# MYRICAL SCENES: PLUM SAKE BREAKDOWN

Could I add a different temperature of color, or is there another thing where I can do some shit where it's like flashing, so it's not just your regular opening scene? So this is the ending scene where she's walking away from the car.
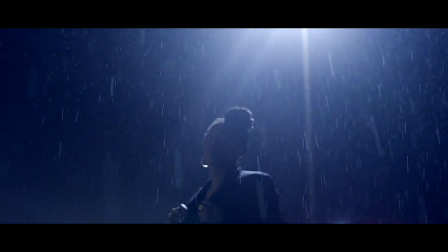(4:26)
Did not expect for it to rain, but then once I saw it was raining, I was like, this shit is about to be 10 times better.
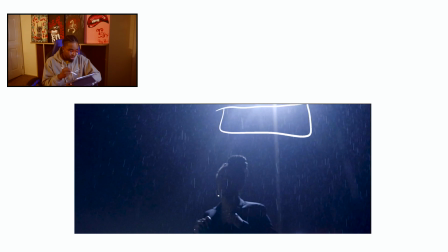(4:31)
As you can see, you have light coming from up here, which is a regular street light. You have some of the car light coming from right here. You also have just surrounding light in the area over here, and then you also have just the rain coming down itself. There's this like certain effect that you can do on a camera, but you need like a lens filter or something like that.
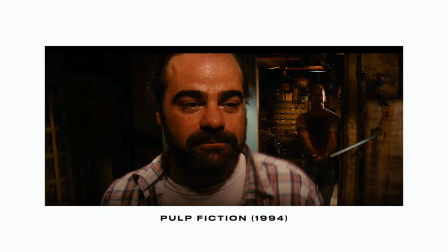(4:52)
But that's what I was going for. I'll show you the examples of it right now so you can understand.
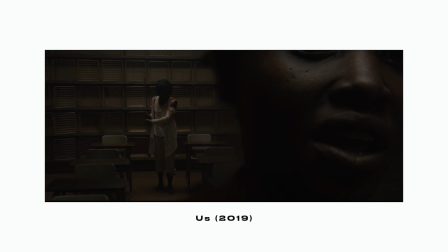(4:57)
But this is exactly what I was going for. Just something in the distance happening, but the main subject is right there.
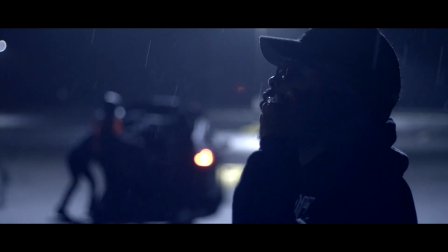(5:03)
And it's like, they know what's going on, but it's like,
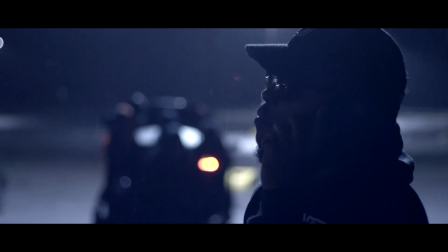(5:07)
there's no care in the world. And the best thing about this scene is that his boys actually played that role perfect. Like, I was like, yo, I got to literally smuggle him in a car. Like, don't be afraid to start punching or just like doing anything. You have to sell the act, and if you don't sell the act, then what was the purpose of actually doing it? Thank you guys once again for tuning in, and this was another video with Mir. Peace.